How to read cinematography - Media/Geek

and welcome to Media Pool. I'm Chen Jin. Today, I'm going to introduce what is cinematography and how to read it. You might be familiar with some terms such like medium shot, zoom, high angle shot, but do you know they all belong to cinematography? According to Belton, cinematography might not be so noticeable compared with mise-en-scene, sound or lighting. However, what audiences need to notice can also be illustrated by a variety of uniquely cinematic techniques.In my video, I will use some shots and clips in Rebecca and Shawshank Redemption to explain what is cinematography. To start with, I will explain how cinematography is defined. Cinematography includes camera movement and camera position.
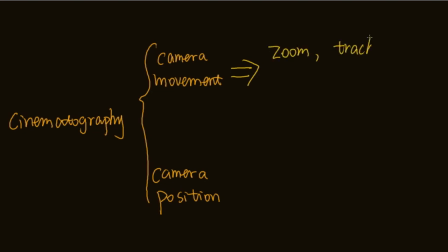Camera movement consists of zoom, tranks, pans, dolly or crane shots. But today, we will focus more on camera position, which includes the camera angles and distance from the action.Specifically, camera angles consist of high angle and low angle shots.
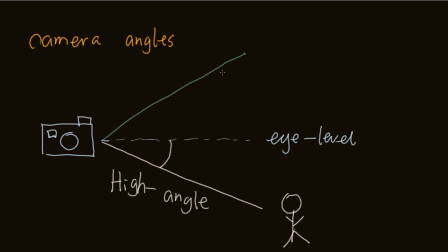High angle shot means the camera looks at the action from above, and on the contrary, low angle shots refers to the camera looks up at the action.
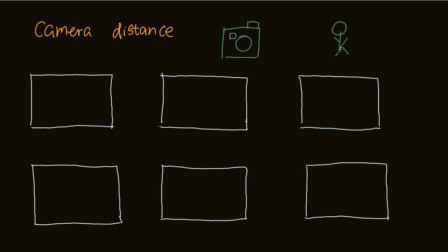Camera distance helps to show the distance between camera and the human body, from extreme long shot to extreme close-up shot. What audiences can see on screen becomes more and more detailed. For instance, long shots range from full figure images of characters as well as a bit of surrounding space.Medium shots show the body from the waist up,
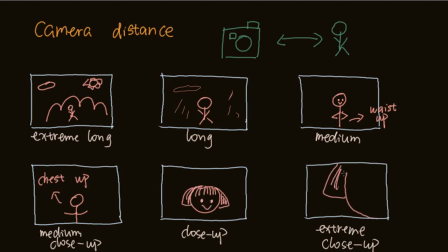and a close-up shot presents the entire head, hand, or foot in screen.
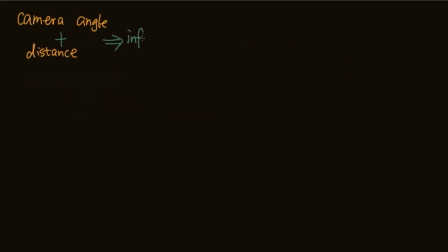These two elements of camera position usually work together to convey information.
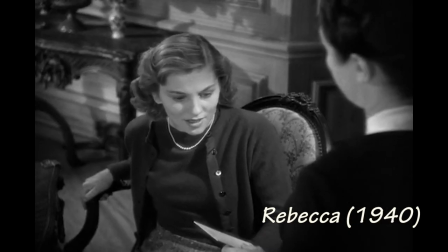This clip is from Rebecca. When the heroine talks with the maid, the high-angle shot is used.
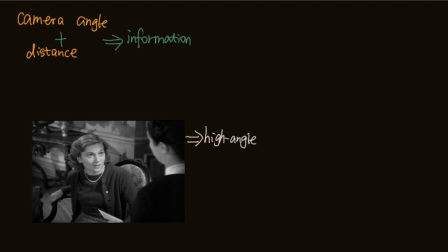The camera and we audiences occupy God's eye view of the action, indicating the relative weakness or inferiority of the on-screen heroine.Accompanied with a high angle, the medium shot used here can straightforwardly indicate that the ghost-like maid is aggressive and the heroine is feeling embarrassed and constrained.
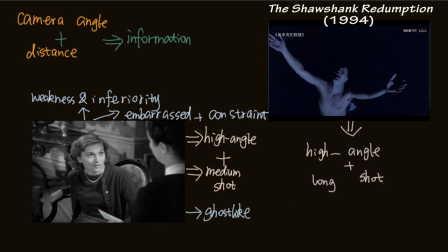What worth mentioning is that, for instance, here, the high angle and long shot just illustrate a sense of freedom and liberation.
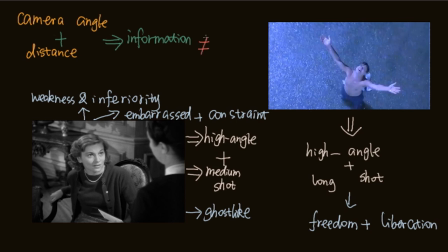The function of camera position can be generalized as indicating the power of characters. You need to analyze it in accordance with the context it happens.The theory of cinematography can also be applied in our daily life.
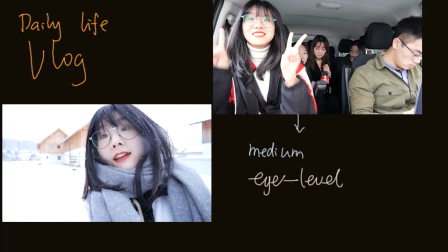In most vlogs, the camera angle is from eye level, and blogger would choose medium or close-up shot,
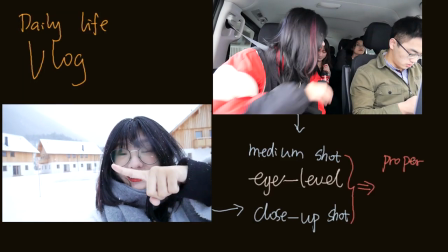which can create a proper distance between the speaker and audiences, both mentally and visually. That's all from me for now. If you like this video, click like and subscribe our channel. Leave your comment and check out our other videos. Thank you for watching. Bye.